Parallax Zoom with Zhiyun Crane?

Hey this is Austin and today on Check 2 we're looking at the parallax zoom.
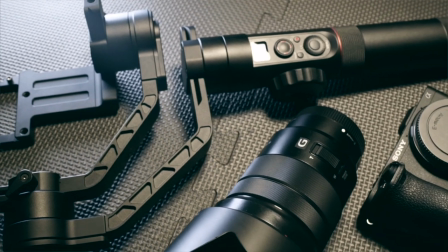[0:07]
To pull this off you're gonna need the Zhiyun crane, you're gonna need a camera, you're gonna need a power zoom lens, and you're gonna need the Zhiyun camera control cable.
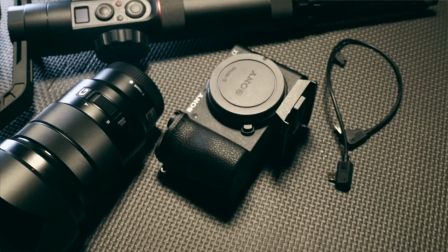[0:16]
Links to all this stuff can be found in the description below. Alright so before we get started let's take a look at a couple of examples.
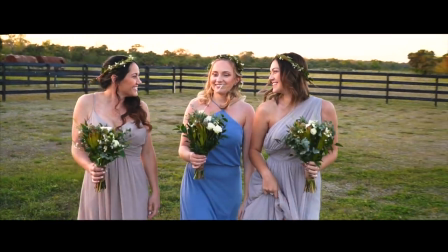[0:23]
This first shot is a parallax zoom shown alongside some other disorienting camera moves such as this dolly zoom.
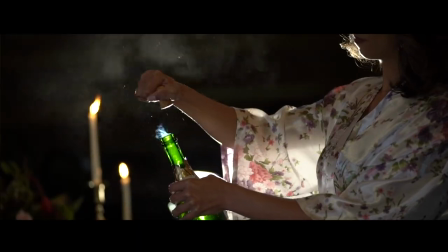[0:30]
Using a variety of these moves together in a dreamlike sequence produces some really cool effects.
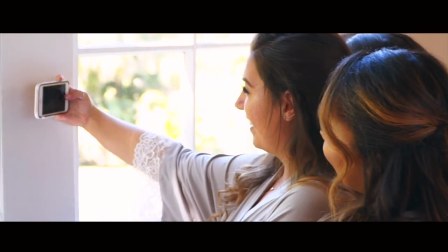[0:39]
Here's another great parallax zoom as these girls pose for a selfie followed again by another dolly zoom.
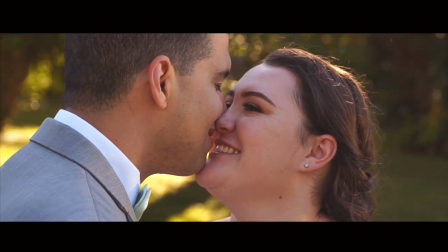[0:45]
These effects give the audience the impression the world is zipping by around our characters similar to how the wedding day actually feels.
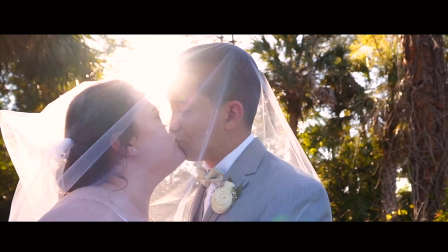[0:53]
It all happens in a flash. The simplest explanation of what this move is is simply to revolve around your subject while zooming the camera in or out.
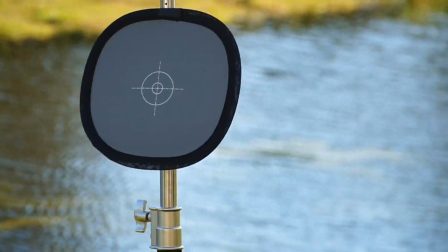[1:02]
We place a grey card on a stand to act as our subject. This is a great way to practice.
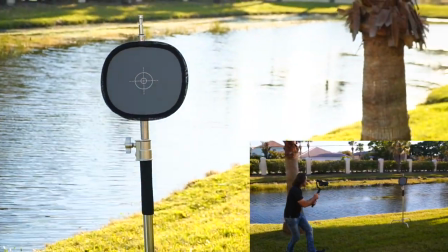[1:08]
As you can see as I started orbiting the subject I had the lens zoomed all the way in. I used the control and zoom crane to zoom the lens out. This is how I created the effect. It's always easier to begin this shot zoomed all the way in because as you move around your subject and you're zooming out your field of view will become larger and it's easier to keep your subject in frame.
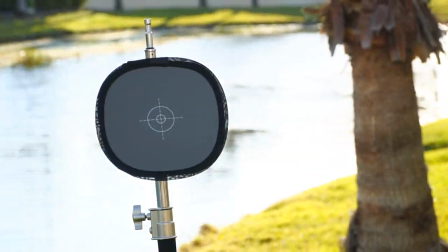[1:29]
I like to shoot this at 60 frames per second at 1080p. That way I can put the shot in slow motion and further add to the dreamlike atmosphere that the shot creates. An alternative way to get this shot is to shoot at a higher resolution so that you have room to punch in. For instance if you're shooting at 4k you can start rather far back, punch in in post and as you orbit you can keyframe the shot to back off digitally. However, I wanted a method that would work completely in camera. So I hope you enjoyed this breakdown of this really cool trick called the parallax zoom. Remember to employ camera movements like this with story in mind, otherwise they'll become just a cheap trick to show your friends and they really won't carry much weight. If you want more filmmaking breakdowns like this and more camera tutorials, please subscribe and remember, shoot first and ask questions later.